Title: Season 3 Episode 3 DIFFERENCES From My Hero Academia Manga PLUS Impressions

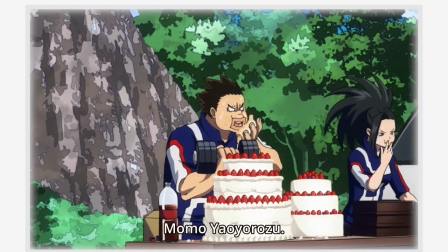4:08 Now there is a change that happened because of the expansion that occurred in this initial scene of the walkthrough through the kids' powers.
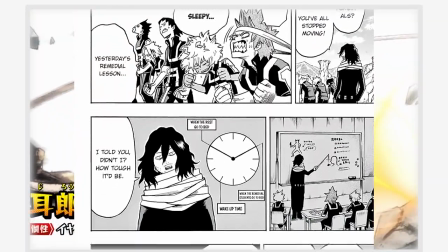4:15 Later on, when we had Aizawa dealing with the kids that dropped out, he had given us a quick run through of what those kids in particular were training.
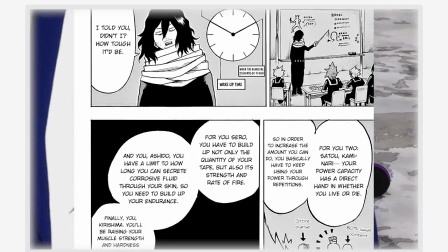4:23 Since that part was already explained with the expansion of the kids' training session, they just kind of cut away from that and just made that scene overall simpler.
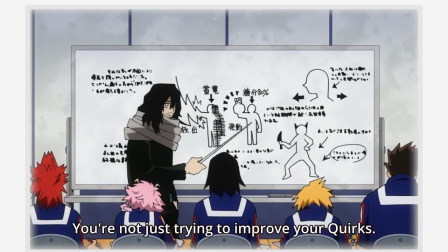4:31 So that was pretty good on their part. No need to repeat any information. That was just a pretty neat little detail. So at this point, there's only one really big difference beyond this point. Every other difference now is cosmetic. So guys, it's going to be a bit more nitpicky, but let's just get right into it.
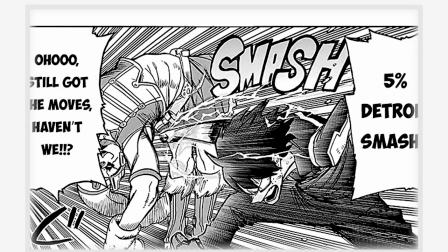4:47 And let's just start with the appreciation of this panel here. This is the panel, this is the episode.
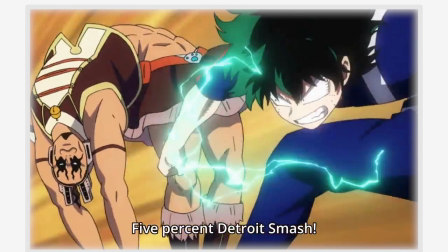4:52 It is always cool to see how close they get some of the scenes. But as we go through,
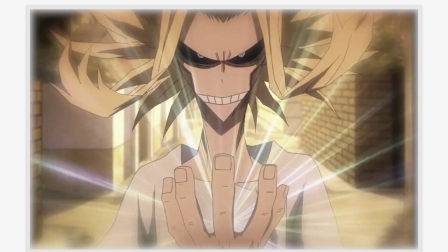4:57 the episode showcase a very quick little flashback to Izuku thinking about All Might and everything that All Might means to him and what All Might choosing him meant. In the manga, it was initially a very quick one panel thing. Moving on, we ended up with this scene of Ragdoll.
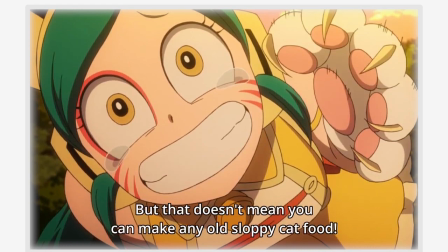5:10 In the initial manga, it was just this little image right here, like it was a far away shot of Ragdoll having the same lines. What the anime did was they ultimately brought more focus to Ragdoll and just showed her having fun with them. This is actually a really cool note because later on we have this other little segment
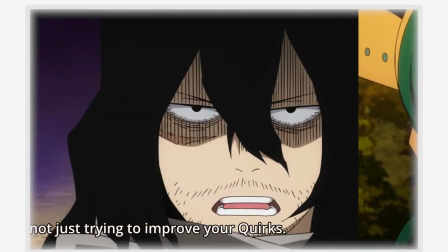5:28 here where Ragdoll's also in the scene as she's watching Aizawa talk to the kids.
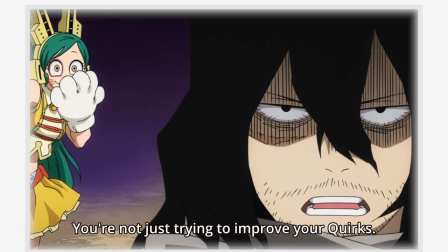5:33 This is pretty cool because what the anime is doing here, I believe, they're making Ragdoll a lot more interesting, or not interesting, but she's a lot more of a presence here than she was in the manga. Right now, I like anime Ragdoll way more because like her silliness is coming through, I think, a little bit better.
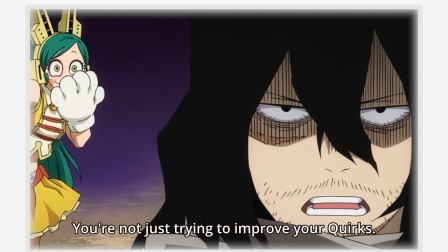5:53 When I think about manga Ragdoll, I just thought of her as a crazy manic superhero lady.
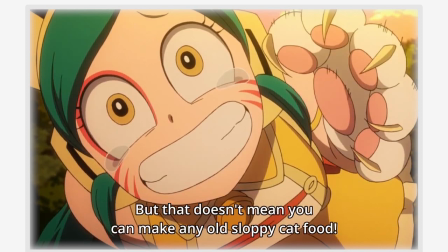5:59 But right now in the anime, I see her way more as a Joker, and when I see these scenes, particularly these two, I see what the anime studio is doing. They're increasing her presence, and I like what they're doing. It's a good change. Another difference came in with Todoroki.
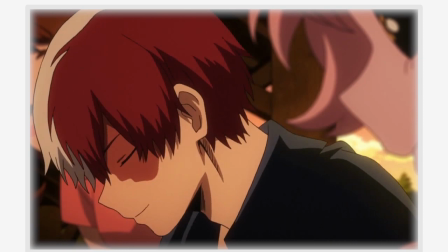6:16 Specifically in this episode, Todoroki had this smile as he was helping out the girls light a fire.
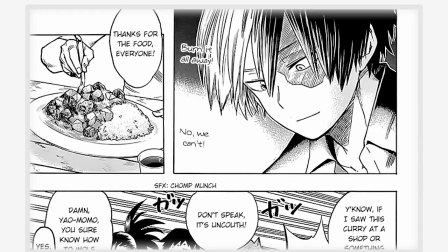6:22 In the manga, we initially got this as the image. Now this comes back to a matter of taste. I personally like the manga image more, just because seeing this more pristine look of Todoroki's face, I think hits in the feels a little bit more. Todoroki is lighting a fire and he doesn't hate himself for it, right? He doesn't hate that he's using his fire side.
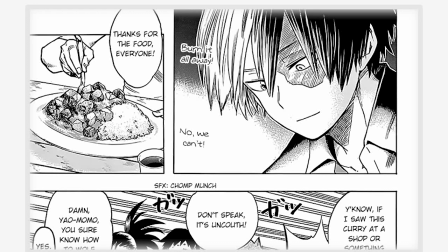6:40 We get to see all of him in this image. The anime, it works well enough, but I think the manga image, I think it looks a little bit better.
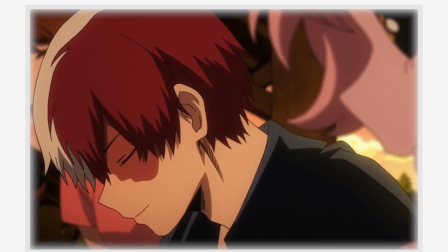6:48 What do you guys think? Another big difference beyond that point though was just overall better sequencing of Izuku noticing Koda.
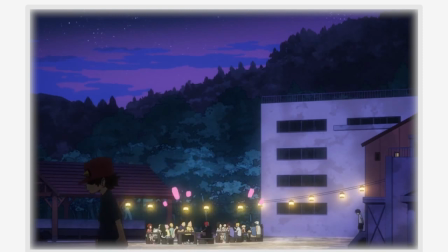6:55 So this was another one of those streamlined changes. As we go into the sequence with Izuku and Koda, it's more or less the same.
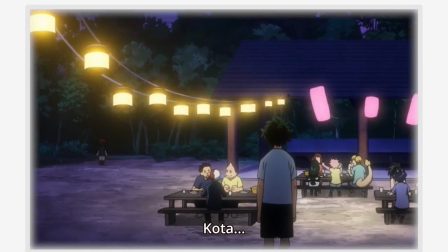7:01 I do want to bring special mention though to the sequence where Izuku was talking about how he was practicing quirks.
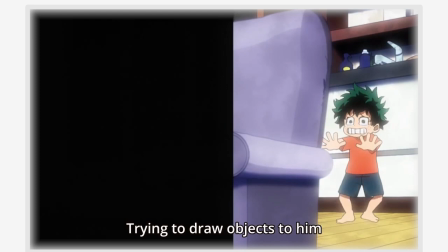7:07 Although, or yes, in his story, his friend was practicing quirks. What I really want to just point out here is that the telekinetic power, that's his mom's quirk, and the fire breathing is his dad's quirk.
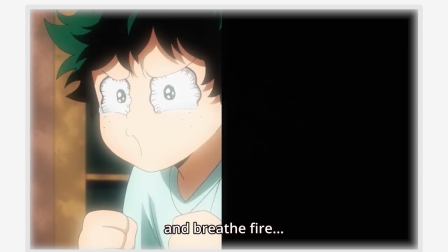7:18 So it's just a nice little detail to note. It feels really nice when you're, or not, it doesn't feel nice, but rather it's a bit sad when you consider how much Izuku wanted a quirk,
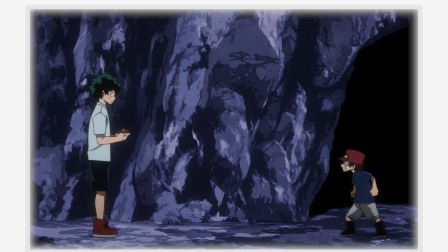7:29 and seeing him try to replicate his parents' quirks really made it just kind of drove that point home a little bit more of how bad of a situation he was kind of seeing himself in. Now we move into the villains. The villains overall had sequence changes. A lot of the things that were happening with the villains, for instance, we started off with Toga.
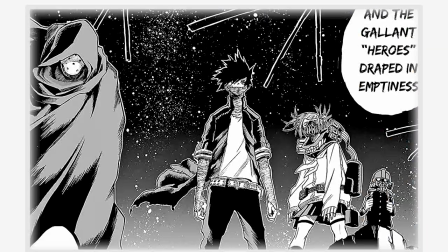7:47 In the initial manga, it wasn't that way. We started off with the villains pretty much just out in the open like that. The next chapter, however, is the one that started with Toga's face.
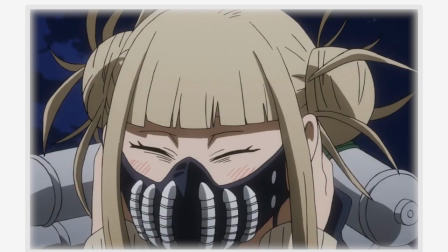7:58 Overall, not a big difference, just resequencing the events to make it land a little bit better. As we move through the night though, we do get to see we do get to see shots of the kids sleeping.
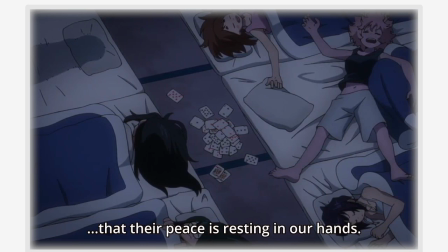8:10 Now this one I want to just bring to your attention because one of these panels, specifically this one, or one of these, or I guess now one of these scenes, when it initially came out in the manga,
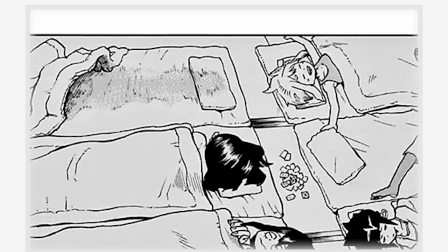8:21 this was a panel that's been used a lot when it comes to discussing who could be a traitor in Hero Academia. And now comparing these two images, you can kind of see that when it came to the manga, this is just an issue of things not being very clear.
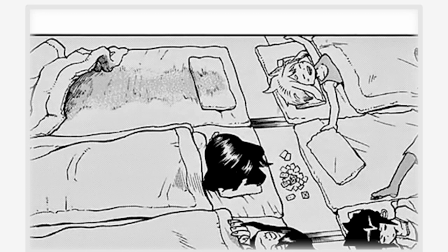8:36 A lot of the things that people would say when they look at this image of who we could probably guess is Toru sleeping there. Some people would use that as evidence that she's not there because it doesn't look like the person is there.
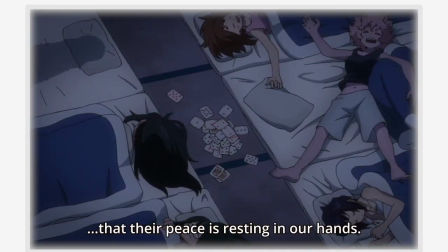8:47 Whereas if you can see in the anime picture, they've made the bed distortion a little bit more noticeable. So now it's beyond a doubt Toru is sleeping there. There is another note here.
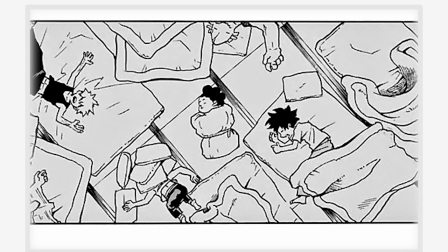8:57 There is someone missing from the boys' side. I believe that is Ida. I believe that there was a very small side story that came out at some point in the past, but I have not confirmed that. Mind you, Hero Academia has released small light novels before, so I don't find that information entirely unbelievable.
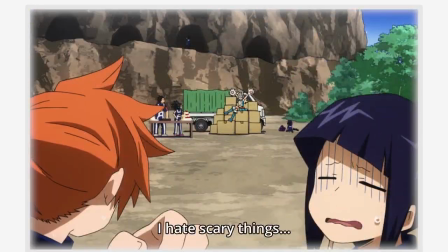9:15 Anyway, that was just a very quick note. Anyway, we're winding now towards the episode. The biggest changes here at this point that weren't that critical were just Tokoyami and his whole thing about revelry in the night. They just changed the sequencing of that to make it a little bit funnier, and it also just highlighted how much further away Tokoyami was from everyone.
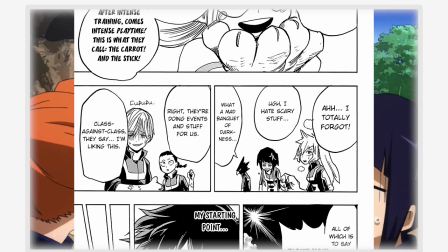9:34 The manga panel itself took away background, so it's kind of hard to tell placement, but with the anime,
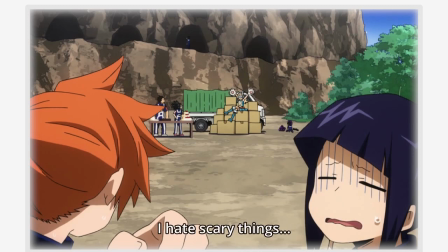9:39 since the placement of the characters is important for the coherency of the scene, it made sense that they had to play around with it. I think this is a pretty cool little thing to do. As we move on into like the kids going on for their night in the forest.
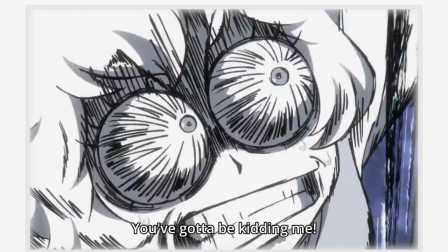9:53 We have an extra little scene with Mina and the boys, and also look at just this incredible accuracy to the panel.
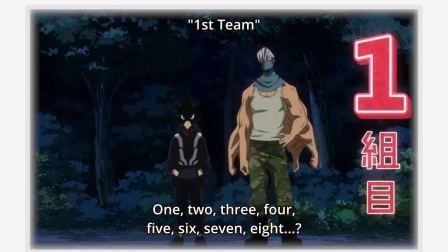9:59 And we also had Izuku, the roster count, him repeating it a little bit more than he did in the manga.
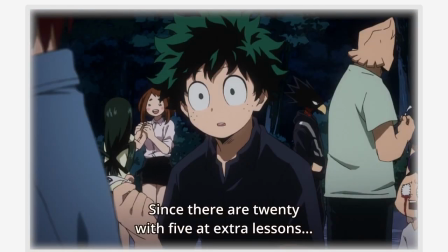10:04 Again, when you look at the changes for this part, a lot of them were comedic, just to improve the comedic timing of things, and also just to pad out the episode.
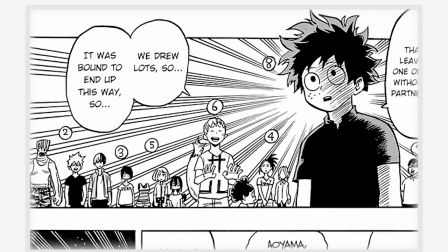10:12 Not a bad thing. I think it was overall enjoyable. Now, that's pretty much the majority of our differences. Then we have the villains attacking. Now here is where the critical one is. This is the detail that changes some of the viewing experience for you, but not really that much.
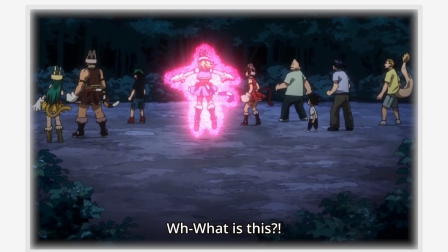10:27 Right here where Pixie Bob gets picked up. This didn't happen in the manga. When we were darting around the different scenes, we just kind of came back and we already had Pixie Bob on the ground. Here, however, you get to see that someone's quirk is being used.
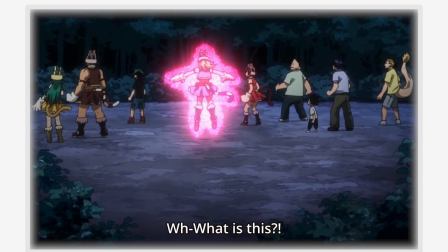10:44 So for the manga readers, we had no idea what the quirk was going to be for a bit while longer past this chapter. So it's just kind of neat that the anime only viewers already got a bit of a hint towards what the villains are packing.
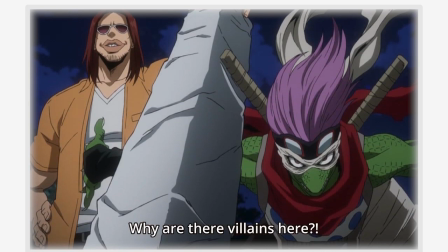10:59 Anyway, those are the biggest differences. Again, when you look at the differences, they're really just cosmetic. They're really just there to make the episode flow better. And really, the biggest ones that I take away from this, or the ones I appreciate the most, are the one I just talked about, the Mandali scene, the expansion of the kids' training,
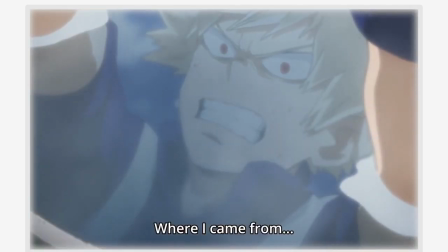11:19 especially because when an episode is filling in information that wasn't in the manga but was in supplementary materials,
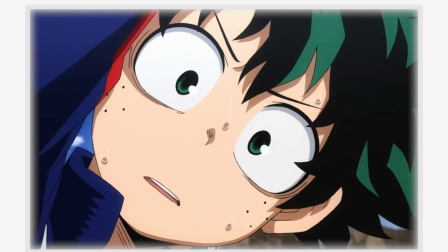11:25 I think the episode's done a good job, so I enjoyed that. And I also liked just the extra detailing going on with this shot of Toru in her bed.
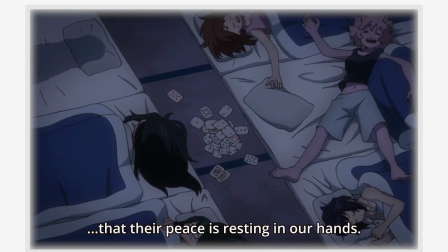11:33 I just like it because I like seeing other people's theories get destroyed as more information comes out. Anyway, guys, those are all of the differences, or those are the differences I could spot.
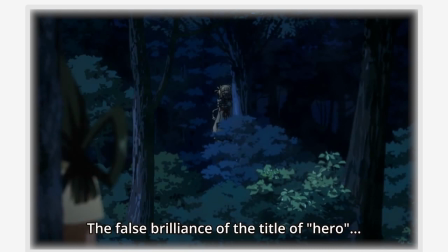11:45 Let me know if you spot any others that you think are also worth mentioning. And yeah, we're at the end of the video. So yeah, guys, it's been a few days since I've uploaded anything on the channel.
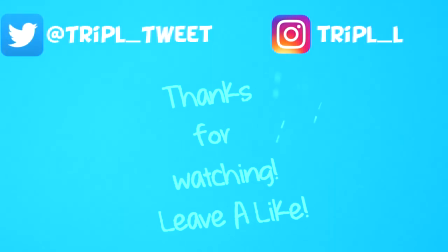11:56 Pretty much life is tough, and I made the choice to put the videos down on Saturday and just prioritize some other part of my life, and I realized I should have just probably kept working on the videos, but oh well. That was the reason why I was away. I just put YouTube down because I had to work on other things beyond the podcast on Saturday.
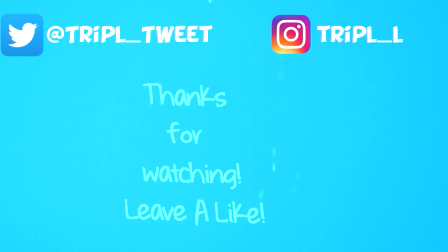12:16 Anyway, more videos coming out.